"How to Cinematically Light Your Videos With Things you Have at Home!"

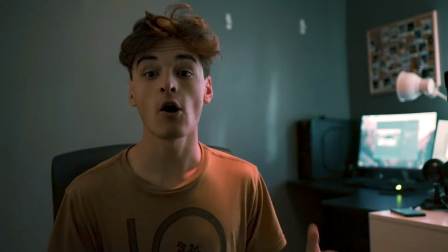(0:00)
What's up guys Dax Burleigh here welcome back to another video in this video I'm going to show you how you can turn your at-home YouTube lighting setup from this
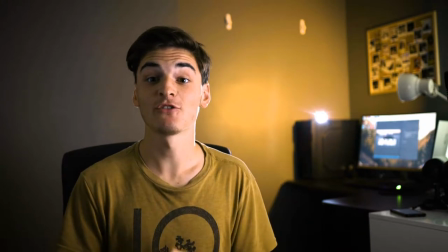(0:10)
Into this with stuff that you can find at home. Let's do it
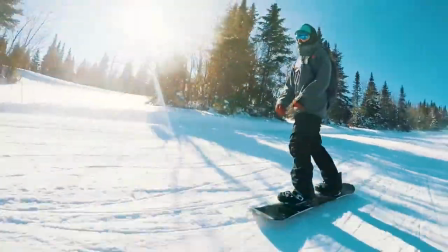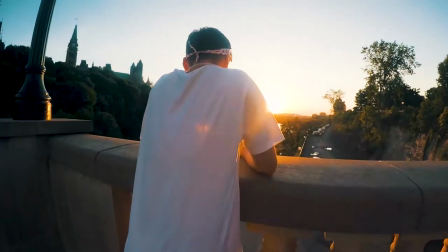So you're just starting in YouTube kind of just like me and you want a good lighting setup so you can get more viewers. So I'm going to show you guys how you can use stuff at home that you have to make a lighting setup just like this. There's a lot more cinematic so that your viewers can enjoy watching your videos. So what does it comprise of? So pretty much there's simply three basic lights in this video.
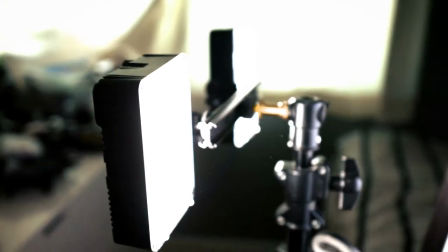(0:43)
The first one is going to be your main key light. So the key light is always the main source brightening me up.
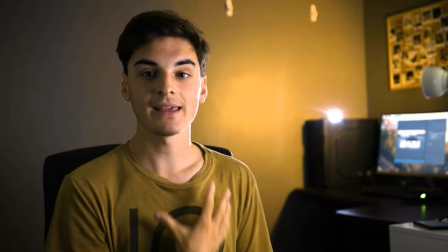(0:48)
So for example here you can see the key light is really getting all this soft light along my body. What you don't want though is hard light. Hard light is not good for simple videos like this it's it's more of an artistic thing but what hard light is is like for example when you're in the harsh
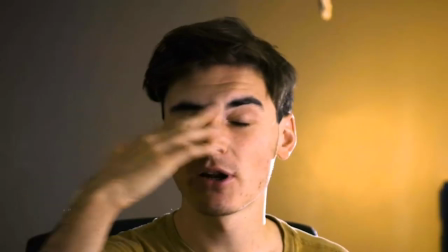(1:03)
sunlight and you see someone just out and you see those harsh shadows that's not what you want here you can see how the shadows gracefully fall off my face make sure that you don't get soft light you got to make sure that you diffuse it so let me show you what my key light looks like I did lie a bit I am using aperture lights which are professional video lights but the thing is you can do this with a single directional lamp at home. So let me show you what my key light looks like.
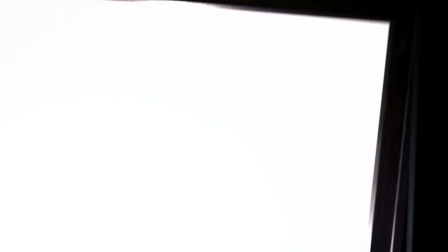(1:28)
As you can see here, I have two apertures flashing in to literally a whiteboard up against my bed. What I mean by you can do this at home is you can literally just take a directional light and point it into the whiteboard. And what the whiteboard does is it makes the light source bigger. So the key to having soft light is to have a big light source. So that's why you want to shoot it not at you, But into something white it can reflect and hit you right in the face But still
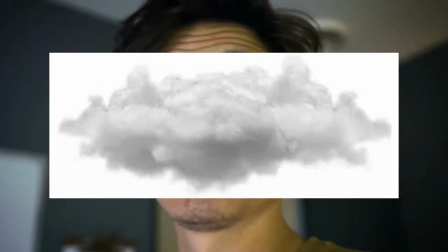(1:58)
be that soft light as you're seeing here That's why cloudy days are super good for photographs and stuff like that because the light is soft It's going through this huge diffuser Which is called the cloud creating nice even light all along the face So that's what my key light looks like moving on now what you need is you need a fill light now I actually don't have a fill light with me because I don't want to put a lot of lights into this video and I don't actually have any more lights to use. I'm using both my apertures on this reflector and you would be using a lamp or something.
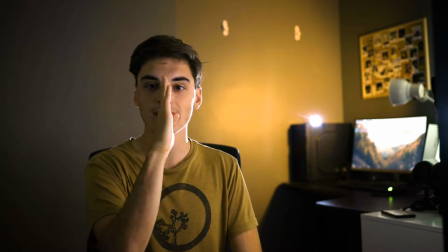(2:26)
And then you can have a fill light. So the light's coming from here, right? So this part of my face, my right side of my face, is going to have shadows. What you want is you have a fill light. But the thing is, I don't actually have another fill light. So what you can do is you can use another whiteboard or another reflector, a piece of white whatever.
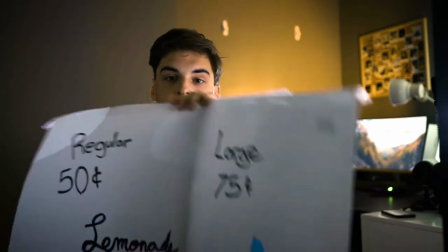(2:47)
I don't even know what this is. is like an ad.
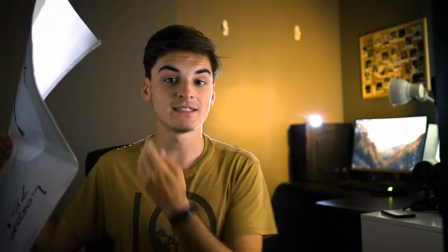(2:49)
It's a lemonade stand ad and put it on the other side and as you can see the light will hit it and reflect and fill in my shadow.
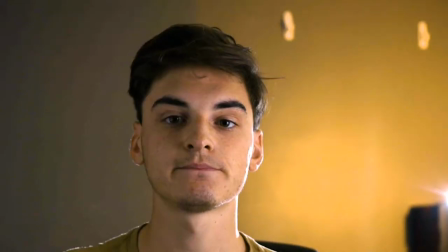(2:58)
So that's what it looks like without that's what it looks like with and it'll fill in the shadows. What I have is a whiteboard set up on the wall. This was automatically there so you can kind of choose where you shoot your video so you can make sure you have those things already in place or you can place another white foam core board and a white piece of cardboard and it'll fill it in. Also another option if you want it to be more dramatic is just don't even put a fill light and just make sure your shadows fall off and you properly expose the video. But that's pretty much the second light you're going to want to have if you want to make nice appealing videos. Now once you have those two main lights you're pretty good set up. You do want to make sure your composition is good and you have good depth of feel from the background and
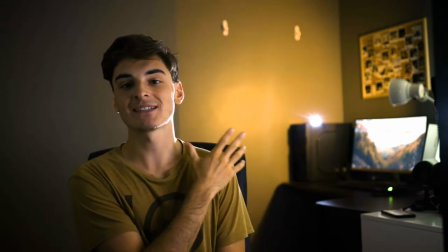(3:38)
what that means is you want to make sure that the background is kind of out of focus so people can focus on the subject,
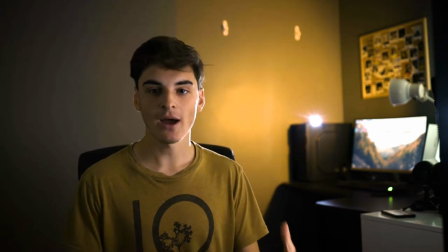(3:44)
which is me. So as you can see, my background is slightly out of focus. So it helps you pull your attention to me, you want to make sure that your background is interesting. So what you really want now in your background is to make sure it's nice and lit up. What I call this is a background light, there's plenty of different terms for people, some people call it set lights, what a background light is, is what lights the background.
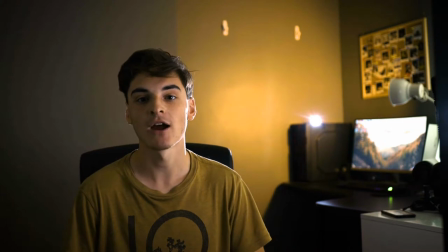(4:04)
So for example, here, you can see in the background, that kind of cool tone on the wall,
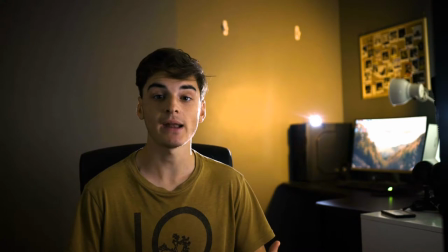(4:08)
that's my background light that's what's kind of separating it the background from me because the background looks nice and yellow while me I look nice and white which separates it with the color contrast things like
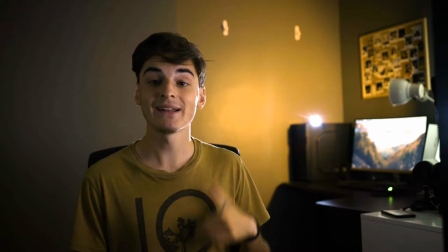(4:19)
that you can make your background light blue different colors like that but what it does is it separates me from the background so if you look here
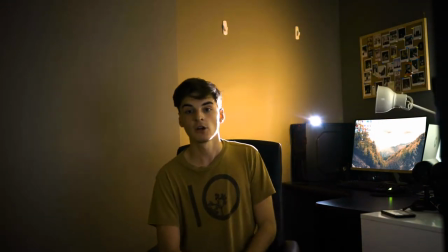(4:26)
I simply have a lamp light pointed towards the background here so that it shoots up against the background that's what lights up the background it doesn't even have to be that big of a light but any single light can be a background light. If you even have a lamp that's an all-directional lamp, so let's say a simple lamp that shoots in all directions, then that's that can work as a background light just as well because it'll as long as it lights up the background with a different color temperature, it'll be a good background light. Now you do have to think on your creative touch, do you want a background light or do you want the background to be really dark so it can pull attention to me?
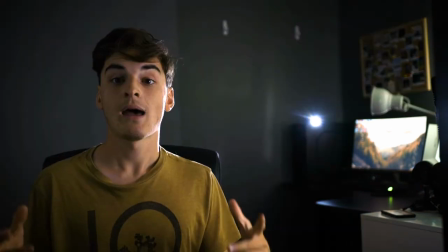(5:00)
Because if I turned off this background light, I'm a lot more visible in the scene.
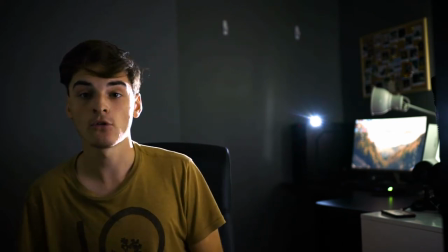(5:03)
The background is no longer a distraction, but it does leave that contrast out and now it's kind of bland to look at compared to if I had the
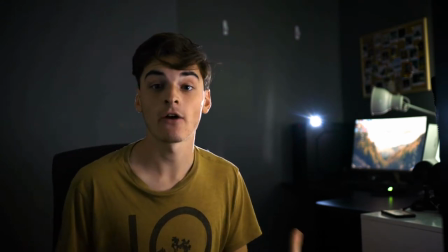(5:10)
background light on lighting up that background making it a little more interesting for the viewer now the last light and my favorite light because it
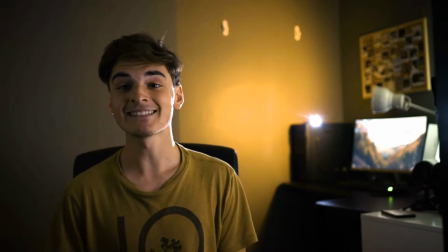(5:17)
does really make a difference is called a backlight what a backlight is it's a light lighting the back of your face and creating contrast and pulling you
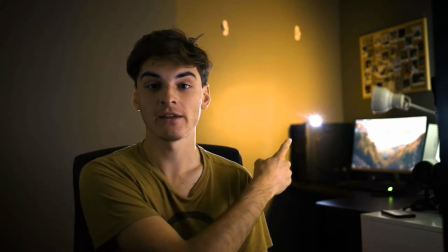(5:25)
out from the background so my backlight right now is this little flashlight that you can see right here it's anything you can use literally anything a
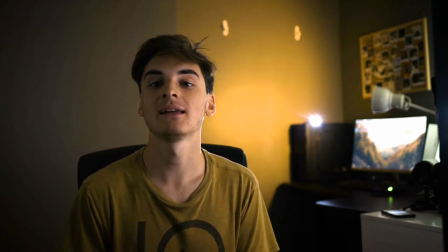(5:33)
flashlight works perfect because it literally just creates that nice rim light.
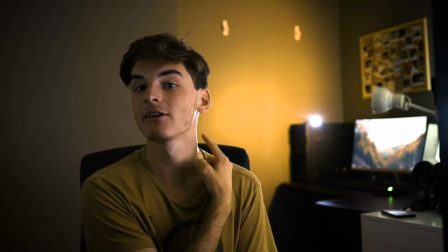(5:37)
If you see here, you see right along my neck, there is a slight increase in exposure here.
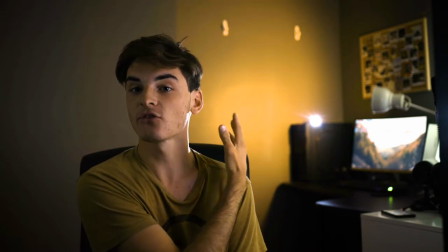(5:43)
And that's what the backlight is doing. This light here is flashing right towards the back of my head in my hand.
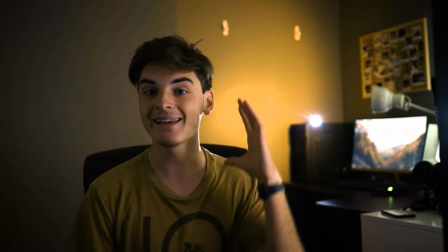(5:48)
That's getting hit by the backlight and just lighting it up. So it kind of separates me.
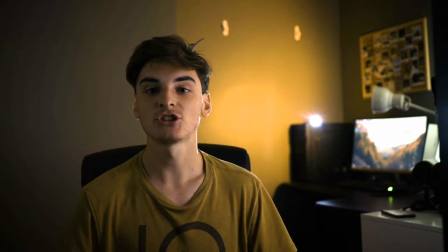(5:52)
It has that line, that contour line of white that shows that I am not on the background. I'm not stuck to the wall behind me. I am separated. I am upfront, separated from the background.
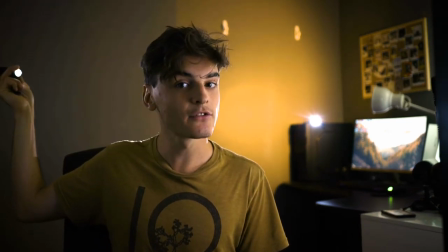(6:03)
Simple as a flashlight, go like this and you will light the back of your head and that's what will separate me well from the background so pretty much those are all the lights you need a key light a fill light a back light and if you want you can put in a um
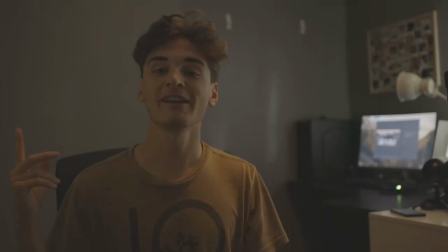(6:17)
background light but those are all the options you have and it's just a lot better than turning on your overhead light in your room and starting to film the video because that's not as interesting to the viewers that's a simple video you can use anything you have at home i'm sure you guys have all this stuff at home if not a quick trip to home Depot, quick trip to the dollar store. We'll be able to get you all the supplies you need for this.
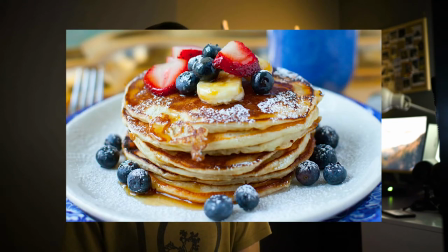(6:37)
Start making YouTube videos today about whatever you want, about freaking how you make your pancakes, about your makeup, about your freaking soccer team, anything you want. Start making videos today, start creating. My name was Dax Brilet. I hope you guys learned something from this video. Subscribe, comment below, like this video, share all that stuff. I don't even care if you don't. I just hope you guys like the videos I'm making for you guys and I'll see you guys in the next one.
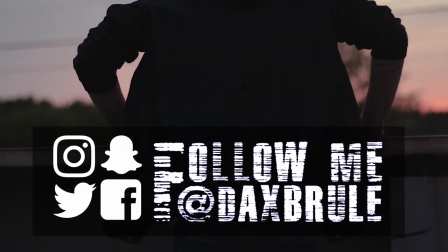(7:04) I don't think you're worth the trouble Trouble, trouble